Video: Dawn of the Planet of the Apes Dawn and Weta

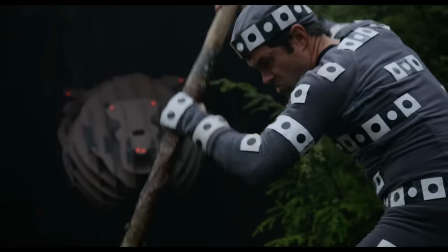[16:32]
But then the grizzly bear, because that's a key moment of confrontation,
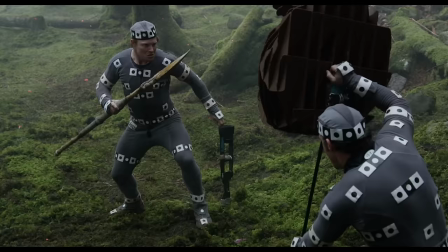[16:36]
we did have someone there with a stand-in just with a grizzly bear head, so the actors all knew what the position was and basically what the play off of. And then they mimed all that because, again, that performance really has nothing to do with the grizzly bear.
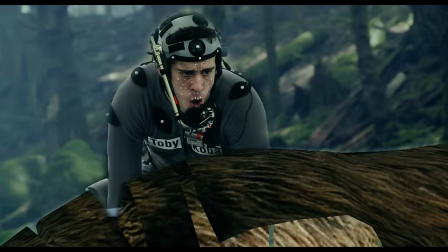[16:48]
That performance is all about Coba and Caesar.
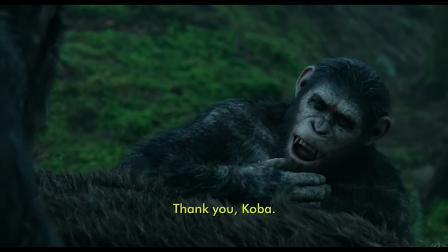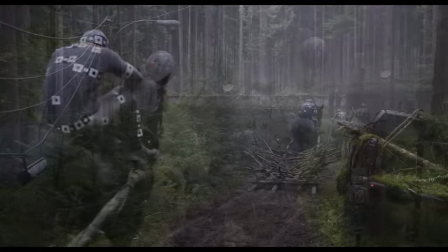[16:57]
One of the things I talked about with Weta was how can they take this technology and put it in natural light,
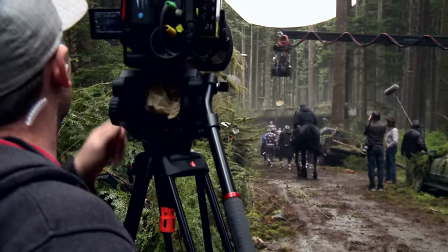[17:03]
in real locations, in weather, in rain, and see how these models hold up under those conditions.
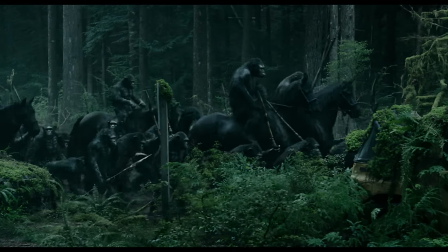[17:09]
Because my feeling was if you could take those photorealistic apes and put them in a place that was utterly real, would that increase the illusion? First of all, they were thrilled at the idea, and they said, absolutely, that will happen if we take them and we keep track of all the light, the way it's reflected in the woods,
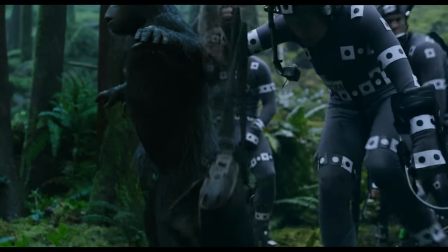[17:26]
and then put that onto these models of the apes. When you take those images and put them together, it will seem 10 times more real. And so that's exactly what we did. There's a lot of work going on to kind of fill in the environment of the story.
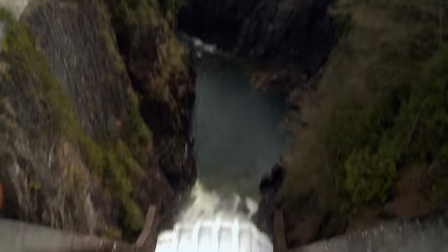[17:41]
Some of it you'll see in the forest, a lot of that was locations, but some pieces of it had to be extended.
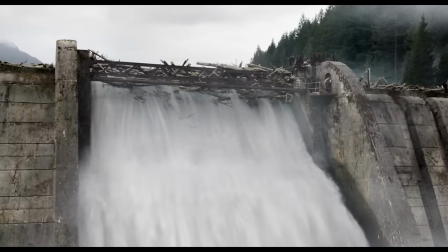[17:47]
Like the dam had to be created as CG water. But a lot of what you see in the later scenes, especially in the human battle in San Francisco,
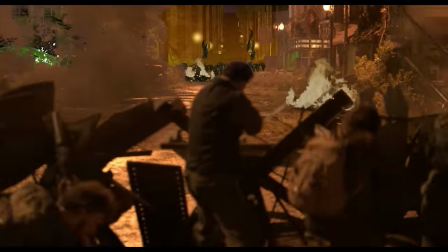[17:55]
had to be extended because a lot of that was shot on stages or different locations and extended to be part of San Francisco.
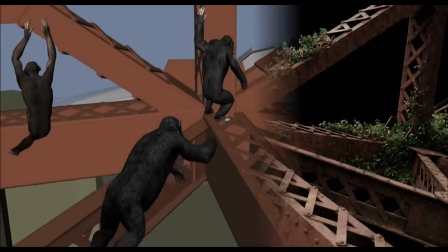[18:03]
Of course, the Golden Gate Bridge, again, is a digital creation as it was in the first film, but we had to age it and make it more decrepit and overgrown. We shot a lot of photography in San Francisco. Mostly we shot a lot of aerial photography and we shot a lot of kind of city street plate photography,
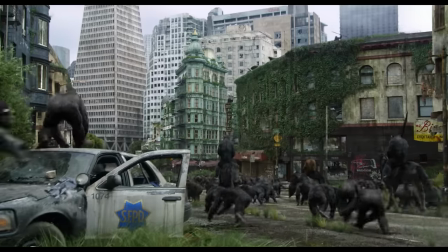[18:21]
but San Francisco is a city where you can't really shut the city down and dress the buildings up in ivy and plants and dirt.
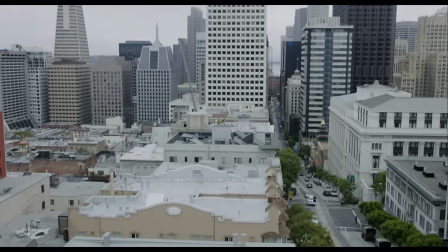[18:30]
You sort of have to shoot what you shoot and then go back and clean it up so we did a lot of traffic removal and
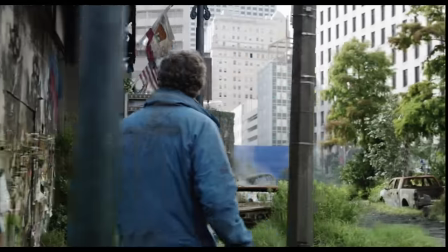[18:35]
degradation of the buildings and the returning of the sort of plant life to the streets and that as well. The Apes Village was a massive physical set so a lot of what you see in there is constructed beautifully done with all the sort of spiral
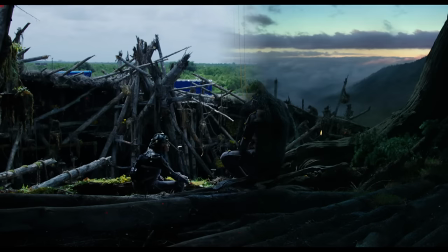[18:49]
shaped and interweaving timbers but we did have to extend that sometimes just to show the elevation and to show all the surrounding hills and the rest of the village extending around it and the landscape that it's in we were all fans of the original films and we loved the old you know makeup and the idea of the chimps actually being portrayed by humans but you know when we came to these stories you really realized that But what we needed
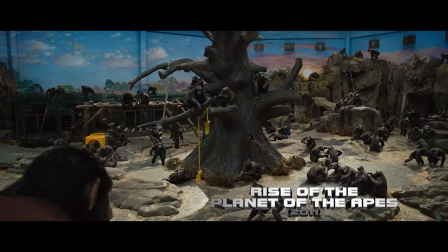[19:12]
here was the absolute believability of chimps evolving from what we know chimps to be today into this more intelligent form,
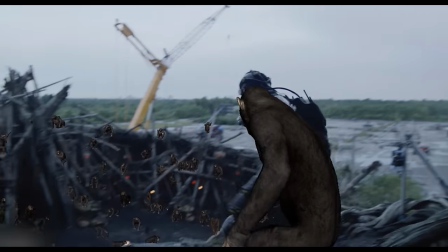[19:20]
both through things that you can see, like their posture slowly changing, through their vocalizations beginning to emerge.
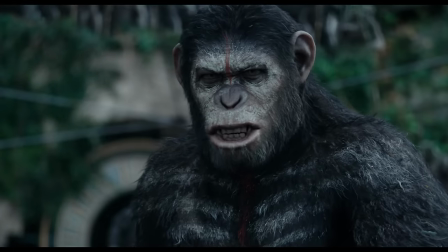[19:27] Do not come back.
We focused on Caesar the last time around. Now it's always about the colony. It's always about the dynamics of Caesar and the other apes.
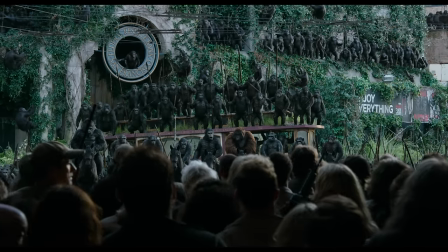[19:37]
And so a lot of the scenes are just hugely populated with apes because you're always watching them responding to Caesar. And so this one really plays in broader scope. The original Planet of the Apes has a special place in filmmaking history.
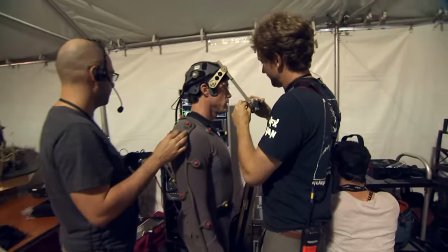[19:52]
And so I think the legacy is very much alive in the minds of the team that's working on those films today.
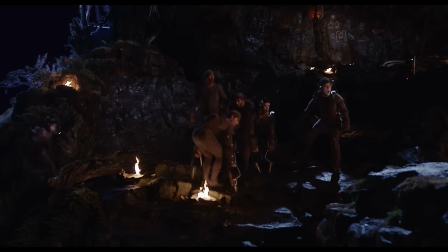[19:58]
And we're thrilled that we're able to be a part of it. And we feel really lucky to be able to bring characters to the franchise with our modern technology. It's a really great thing to be part of.